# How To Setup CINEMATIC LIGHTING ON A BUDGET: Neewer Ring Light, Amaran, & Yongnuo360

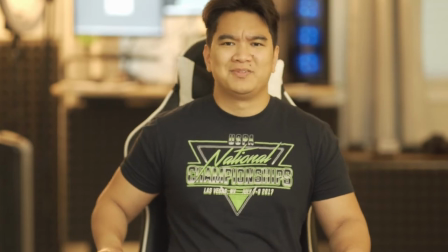0:04 No. Man, this looks like shit.
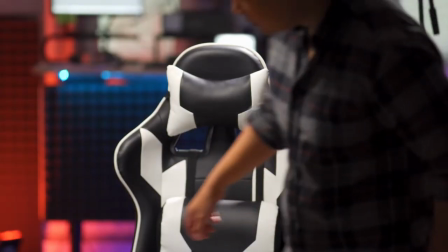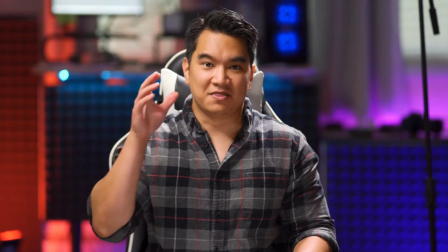0:14 Oh, yes. This looks so much better. Hey, what is up, guys? Back at it again with another tutorial. Today, I'm going to show you how I got that look in my apartment and using very low budget equipment. So one of the things that I try to push on this channel is the idea to be resourceful with whatever equipment you have and not be so quick to just spend all your money on buying the latest and greatest equipment.
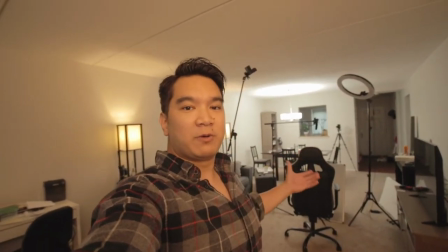0:43 Golly, this rig is heavy. So as you can see behind me, this mess right here is the setup that I used to get that cinematic, dramatic look. Oh, my arm. I'm definitely not as strong as I once was.
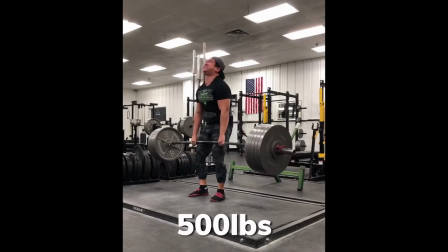Anyway, let's get started. You're going to follow me on my step-by-step process on how I got that look.
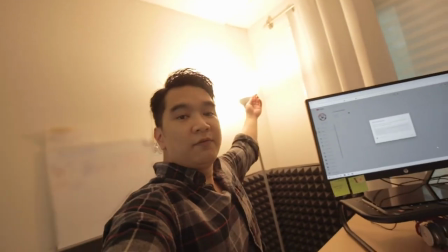1:10 First thing you want to do is turn off all the unnecessary lights. All right, the second thing I'm going to do is turn on my key light. Now, what I'm using for the key light is this Neewer ring light.
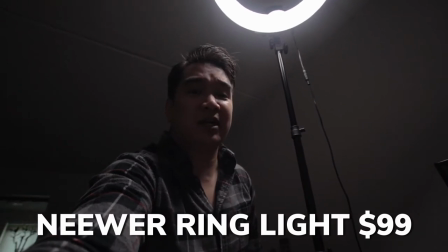1:24 This cost me about $100 on Amazon, and I absolutely love it. The key light is going to be the main light source that's going to be illuminating our subject, me. All right, the next thing I want to do is get some backlight going. The backlight is going to illuminate me from behind, separating me from the background.
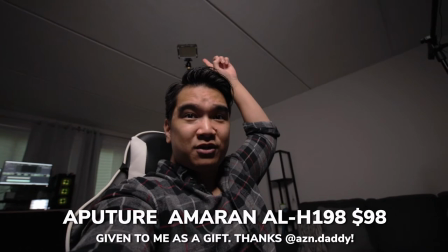1:43 And for that, I'm going to use this Aperture Amaran ALH198.
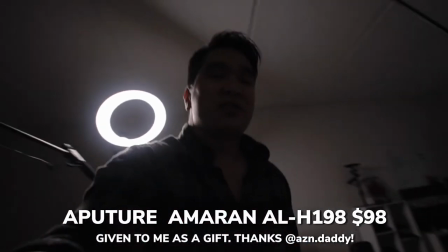1:50 I think I got that right. It's also about $100 on Amazon.
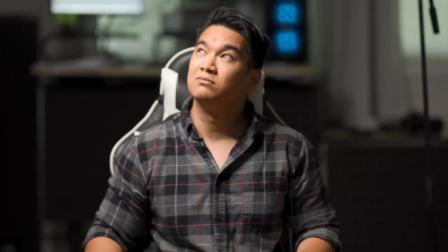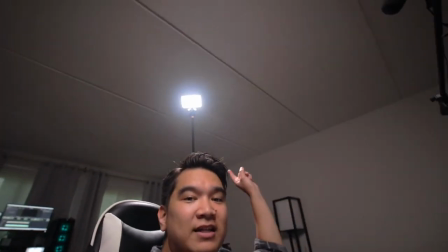2:00 Okay, looking pretty good. So we have my ring light as a key light, the Aperture Amaran H whatever as my backlight,
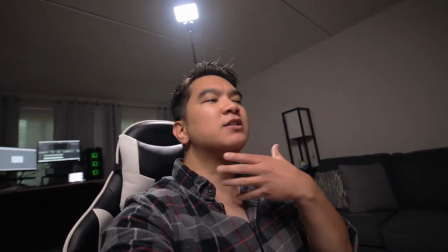2:09 and to make my face look a little bit more flattering, I'm having a fill.
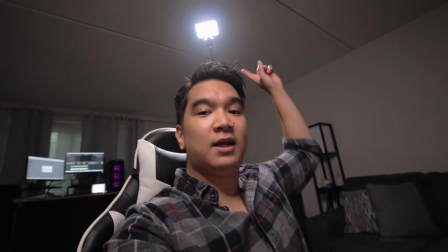2:15 So I'm having the light bounce off of this
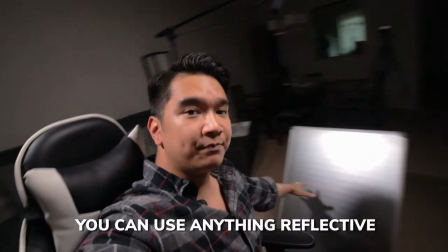2:19 back end of my whiteboard to bounce up into my chin area,
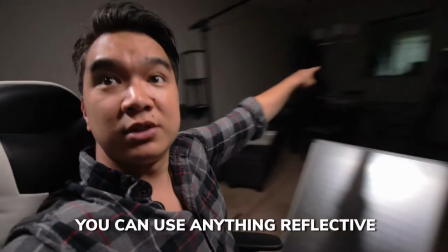2:24 so that way on the camera, which is way over there,
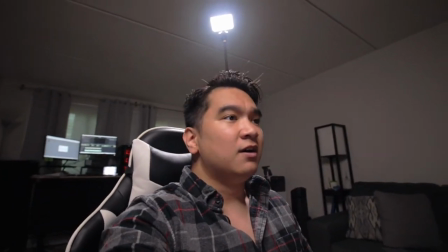2:30 which is the A6400 with a Rokinon 85, when that light is bouncing into my chin, I won't look so fat. It kind of hides my double chin. And since the background is looking a little dull just being dark like that, let's add some color.
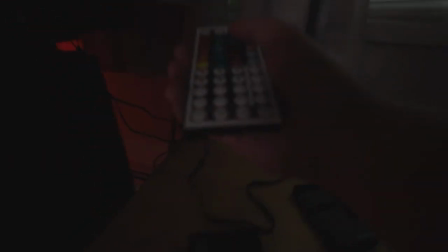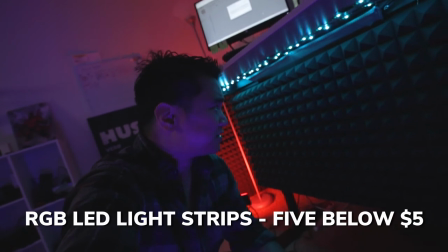2:52 These are just some LED light strips that I got from Five Below. So they were $5. I think you get 6 feet and they look pretty nice.
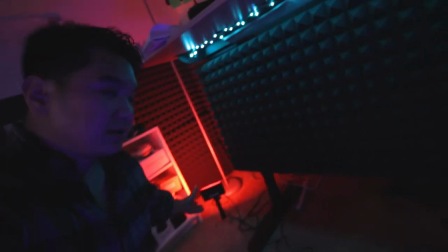3:01 They're RGB. You could change them any color you want. This is just some cheap ass photography light that I got for Christmas.
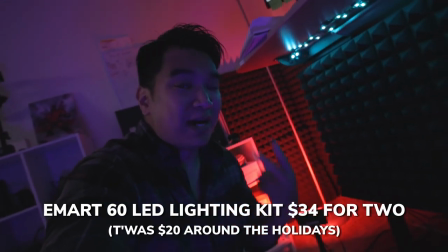3:08 It's around $20 for a pair, so $10 each.
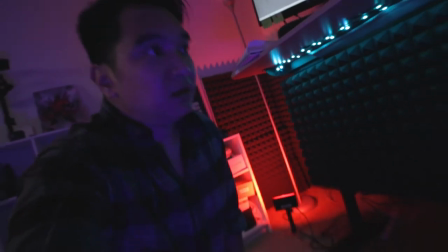3:12 I have another one somewhere here, but I'm not using it for this setup. We got some more RGB LED lights back here.
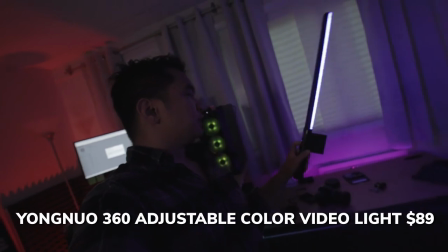3:20 This is the Yongnuo 360. This you could change into any color you want.
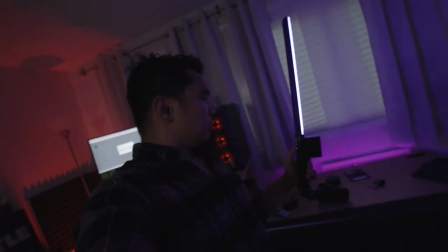3:26 I'm gonna stick with this purplish color, and I'm gonna use it to illuminate this DIY
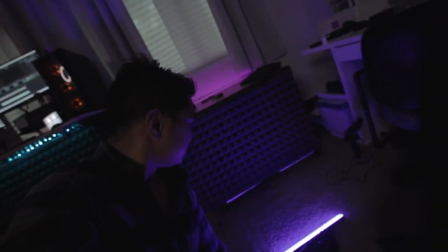3:35 sound panel down here. It's just a cool pattern, gives the background some texture.
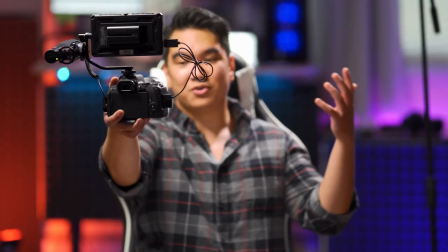3:45 And that's about it. That is all there is to it to get some dramatic cinematic lighting. Everyone else is buying these super expensive $1,000 lights. I'm doing fine with my $100 light, $100 light, and some $5 RGB LEDs back there.
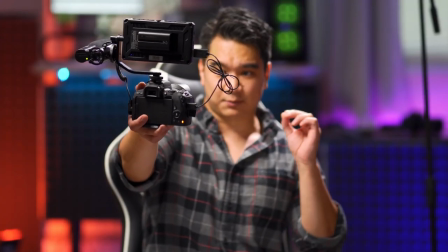4:00 So that's it, a super quick tutorial on how to get some dramatic cinematic lighting. Thank you so much for watching. If you like this video, don't be shy to show me some love. Hit that like button below. Subscribe if you haven't already, and I'll see you guys next time. Peace.